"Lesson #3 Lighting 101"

All right, now like I said before, light is like food and water for video cameras, so we want to make sure that we pay extra attention to the light we're giving our flip style cameras. Remember, they don't have the fancy lenses or electronics like their more expensive big brothers. So to get the best video from them, we need to focus on light a little bit more. And the first thing you need to know about light is that different light sources give off different colors.
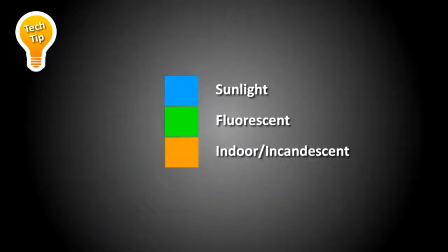(0:26)
For example, sunlight is blue, fluorescent light is green, and incandescent light, like you use in your house, is typically orange. And the color of light is actually measured in something called degrees of Kelvin.
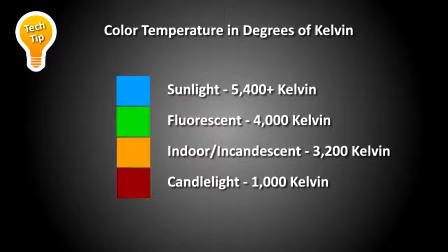(0:39)
Daylight usually has a Kelvin rating of 5400, and indoor incandescent lighting usually has a Kelvin rating of 3200. You don't need to worry about these confusing numbers though. However, what you do need to know is that flip style cameras typically work best with daylight, meaning light that is blue. I'm going to talk more about this as we go on. Now, light also comes in two styles, hard or soft.
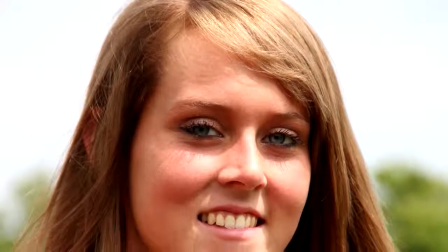(1:02)
Hard light creates sharp, defined shadows. It can be unflattering light, but it can also be very artistic.
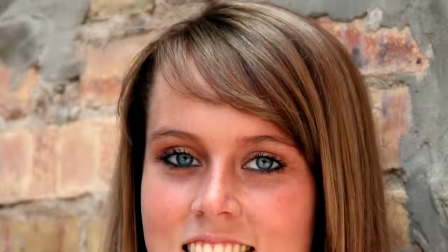(1:08)
Sunlight is hard light. Soft light is very smooth, even, and usually doesn't have any shadows. It's very flattering light. A cloudy or overcast day is soft light. 9 times out of 10, you'll want to use soft light for your videos. That's because it will make you and everything else in your video look better. If you watch the evening news, the news anchors are bathed in soft light. If you saw the same anchors in direct sunlight, which is hard light, they would look older and less attractive. And I'm going to show you how to easily create soft light in some upcoming lessons. Finally, when it comes to lighting your video, techniques that you want to follow are called 3 or 2 point lighting, and basically I'm going to talk about 3-point lighting first. This is the classic lighting setup for all video. First, you have what's called a key light about 45 degrees off to one side of you.
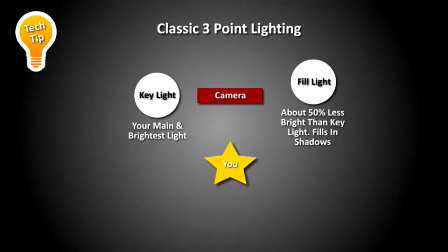(1:55)
This is the main light of your video. Next, you have what's called a fill light, which is on the opposite side of the key light, again at about a 45-degree angle. The fill light is going to fill in any shadows created by the main key light. You want the fill light to be at about 50% of the brightness of your main key light.
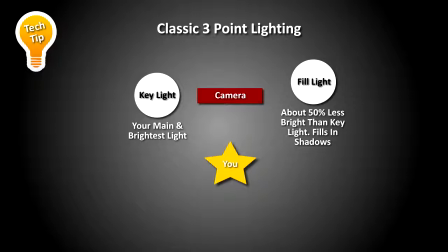(2:13)
And finally, there's the backlight or hair light. This light is at about 50% of the brightness of the fill light, and it goes behind and above you, shining down on your hair or your shoulders. This light helps to pronounce your shape and separate you from the background. It can also add a little character to you as well. Watch any TV show tonight and look for a light shining on someone's hair. That's the backlight, and it's not there by accident. But you can also eliminate the backlight and just use a 2-point lighting system, which is what I use most of the time.
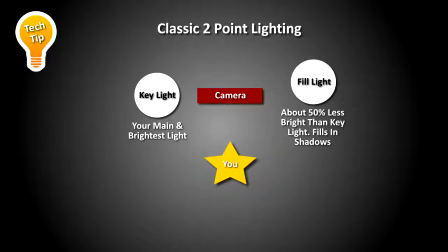(2:45)
For example, in this video, I'm using a key light and a fill light. Both are soft lights, both are in the blue or daylight color range. The key light is at about 45 degrees to this side, and the fill light is at about 45 degrees to this side.
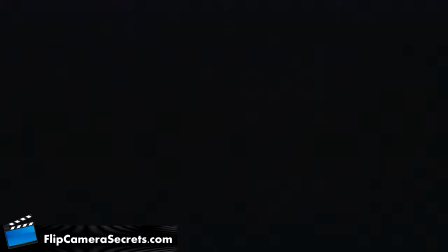(3:00)
Now here's what this video looks like without using any lights at all.
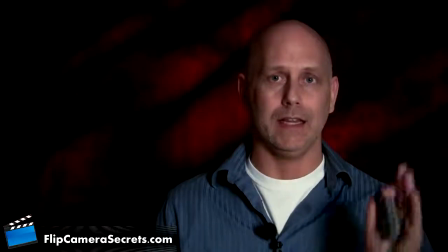(3:04)
Here's a look at the video using only the key light, which again is at about a 45-degree angle off to my left.
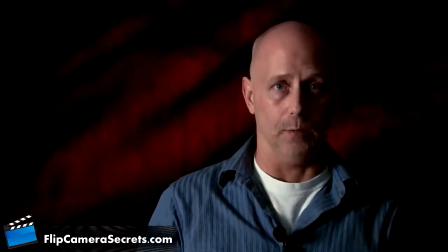(3:11)
Here's what this video looks like using only the fill light, which is at about 50% of the brightness of the key light, and again it's at about a 45-degree angle on the opposite side off to my right.
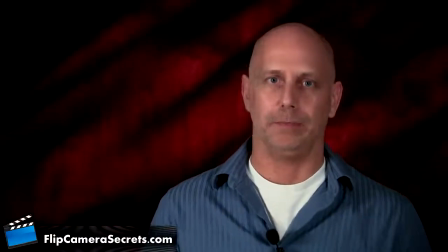(3:23)
And here's all the lights on again. Now at this point your head might be spinning a little bit with all of this light color and light positioning stuff. Don't worry, this was just an introduction. In the upcoming lessons, I'm going to show you how to get the blue light that works best with flip style cameras, how to make sure the light is soft, and how to make sure you've got the lights positioned correctly. And I'm going to show you how to do this for both outdoor and indoor shooting situations.